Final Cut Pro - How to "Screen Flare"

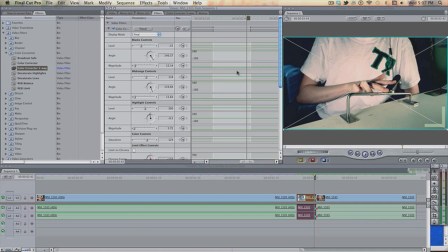So this bit here is kind of what you want to deal with, and also here I'll kind of explain everything to you right now. These little like diamonds, you click them to create a keyframe in the area you want. We'll be using that very, like, to do the effect.
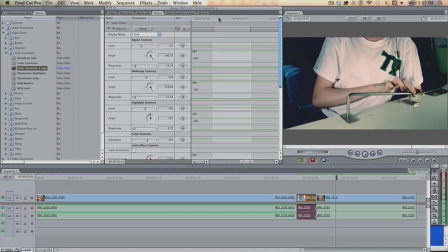So, once you've kind of got the bit you want to make a keyframe at the beginning for the blacks, for the levels, the mid-range for the levels, and then the highlights for the levels.
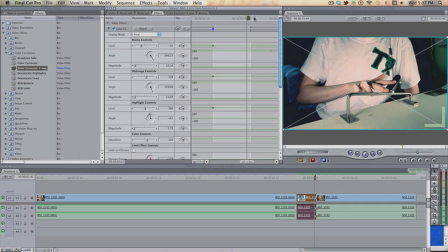Once it's like that, you want to go scroll down to here, so this is going to be the last keyframe, and you want to click a keyframe on the same ones. And this is pretty easy. All you do is on the first one, so when you go from that to that,
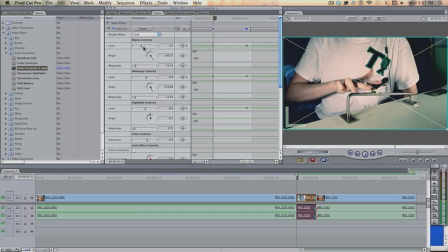on the first one what you want to do is turn the levels up on each one to not full,
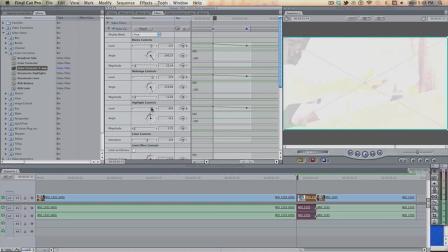but relatively full. Because otherwise it looks a bit weird. So, something like that.
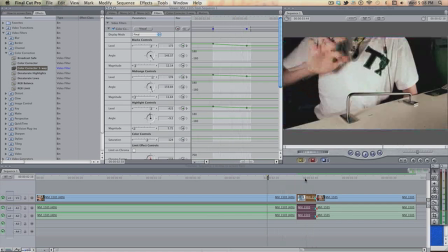So,
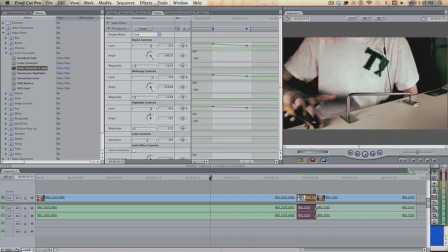bosh. Also, that's pretty much the effect. So that's what I did. Hope it helped. And thanks for watching. And also, if you want to learn something else, just keep watching the video, because I'm going to teach you something that will make it look that bit better.
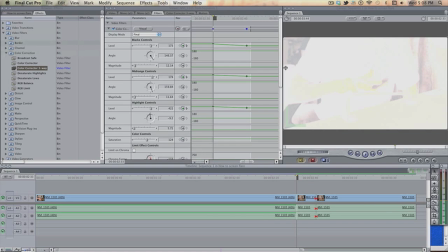So, what we want to do is, once you've got the flash, firstly you want to save and render.
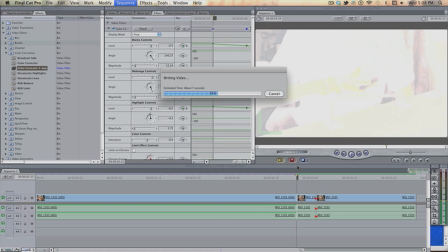Always do that, always save and then render, because if it freezes while rendering, you're screwed.
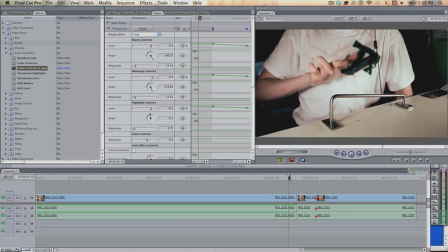So Apple S, Alt R, that's what I do all the time. It's just kind of like a second nature. So, you got the slow motion, Nitro flash thing, color corrector, change.
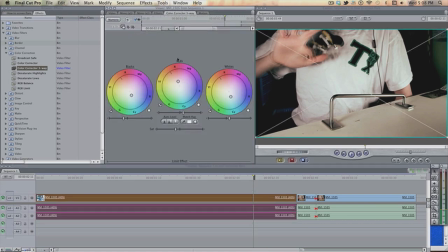In fact, I might just change the saturation on this down a bit more, just so you can see more of a difference. That looks better. So render that out.
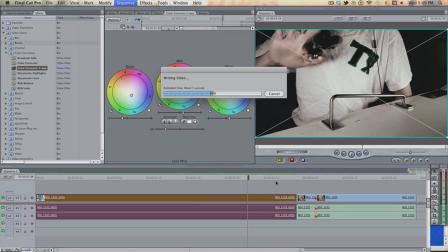Okay, to make the flash look that bit more realistic, what you want to do is you want to go onto
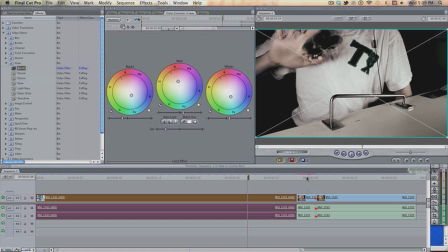glow and then bloom. You drag that into the clip you just edited. It's going to be all red and weird, but you can kind of already see.
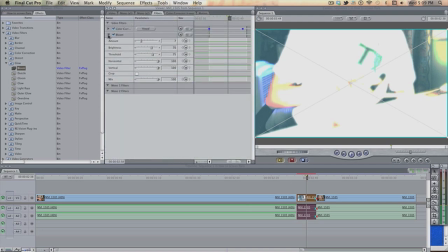Minimize that, and you go onto bloom.
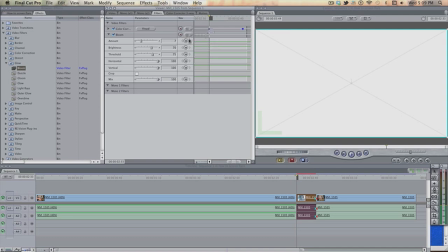So you want to make a keyframe on amount brightness threshold, and drag it to the end.
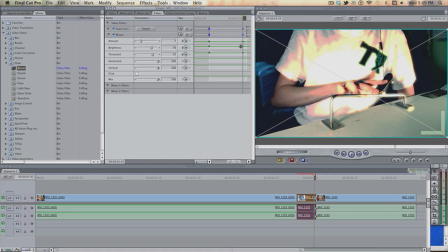Amount brightness and threshold. And when you're at the end one, the first thing you want to do is drag the threshold to 100. So nothing like so, because if the threshold's at 100, nothing else matters.
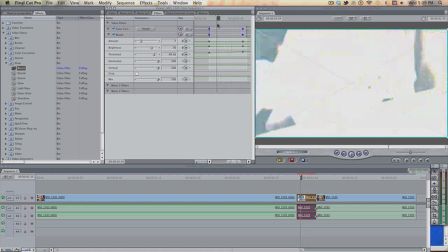Once it's there, you want to go to the beginning, and if you want to, this is kind of unnecessary, but if you want to, you can turn up the amount and the brightness and stuff. I usually turn up the amount, and I turn the threshold down a bit, so it just kind of goes, boom.
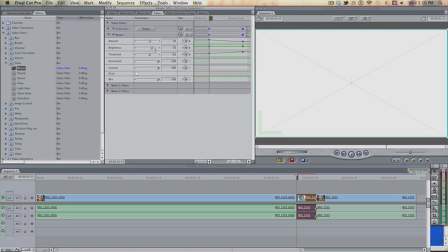It's kind of bright. I just turn the brightness down a bit, actually. Something like that.
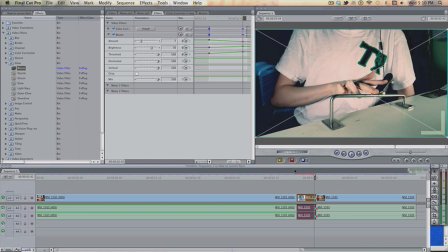And if I render that out, it should take too long. Okay. Bang. You see?
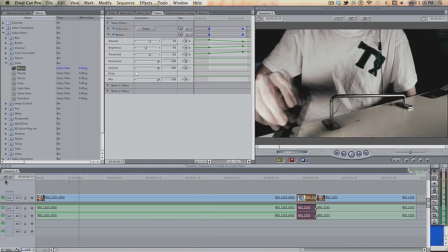So there you go, that's how you do the screen flare effect in Final Cut Pro.
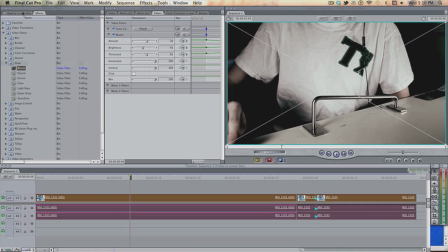And also to add just a bit more cinematic effect, it's in my favourites, go to
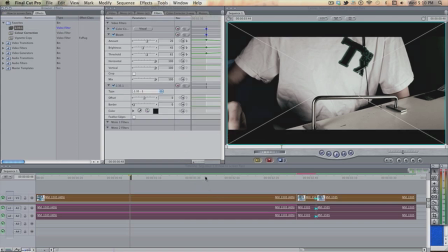2.35, bosh, bring that out. Yes, my camera doesn't film in 2.35 to 1, I know, it's a shocker. I'll explain how you do that in another video, but now it's all looking a bit sexy.
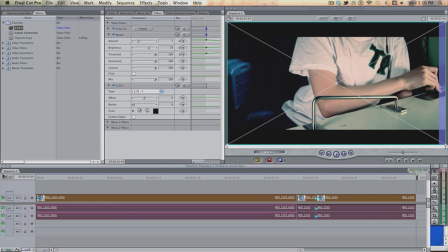Obviously you'd sync that with music, but that is basically the effect. So, thanks for watching, I hope you enjoyed it, I hope you learned something.
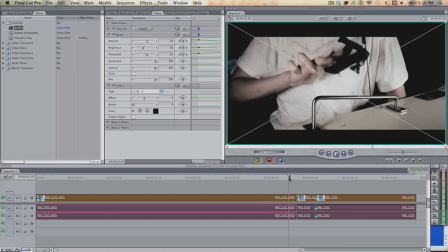If you didn't, then I'm sorry, I'll try and do my better next time.
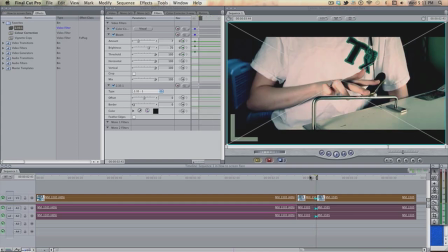And if you don't use Final Cut to edit and you're trying to use this for a different software, you don't, because it probably won't work.
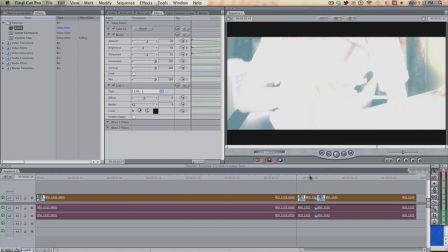But anyway, thanks for watching guys, and I'll catch you on the flip side. I've got to revise my biology GCSE, so yeah, fun.